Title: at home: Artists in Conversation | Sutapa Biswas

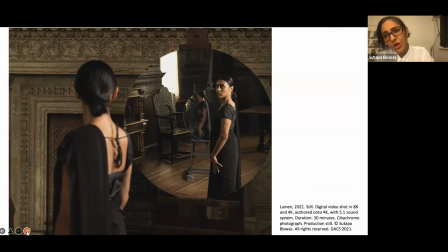3097s
In terms of whether other artists have referenced it historically, I think that there is always a sense of artists looking back to
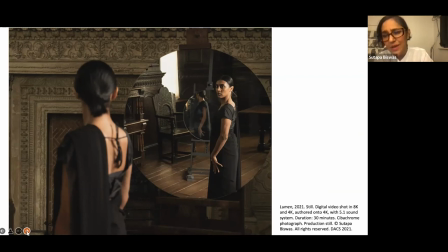3113s
imagery and symbolism and motifs that give you a sense of space and time and history in terms of trying to understand that moment in time. for example, in the work of Bruegel,
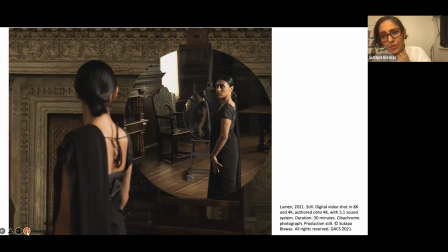3132s
by looking at ways of painting and representing narratives that also are immersed in particular kinds of trajectories of painting.
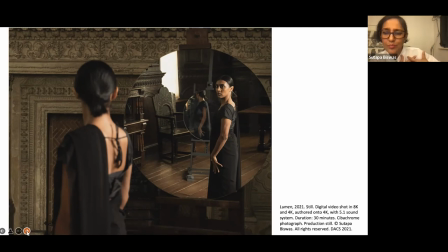3147s
Perspectival painting changed the way in which we understood time and space. And so using that as a device to represent space and
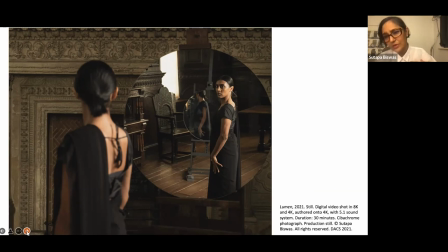3167s
dimension and time is certainly something that has a trajectory that goes back to the Renaissance period. So to that extent, I would say yes. I'm going to try to fit in one more because there's, I mean, these questions are amazing.
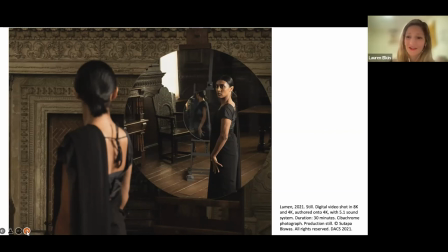3184s
Thank you all so much for sending them. I'm making a copy of all of this to send to Shatipa, because I don't know if when you sign off of Zoom, the questions go away. But there's one last question that I'd like to ask you from Jane Trowell, who says, You placed an Indian female figure into an Elizabethan stately home.
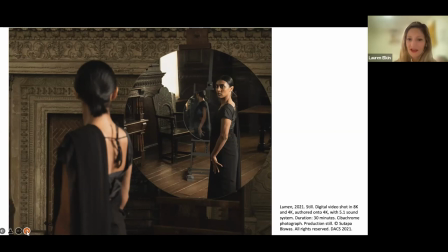3201s
And to me, visually, she both owned the space and was overwhelmed by the heavy oak paneling of the space. She felt like a dream or a haunting of the space, as well as an impossibility. Can you say something about how it felt to be occupying this space built on the back of colonial merchant adventuring?
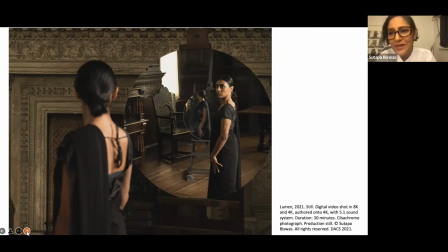3221s
That's a great question, Jane, and thank you for it. It is really complicated going back into these histories.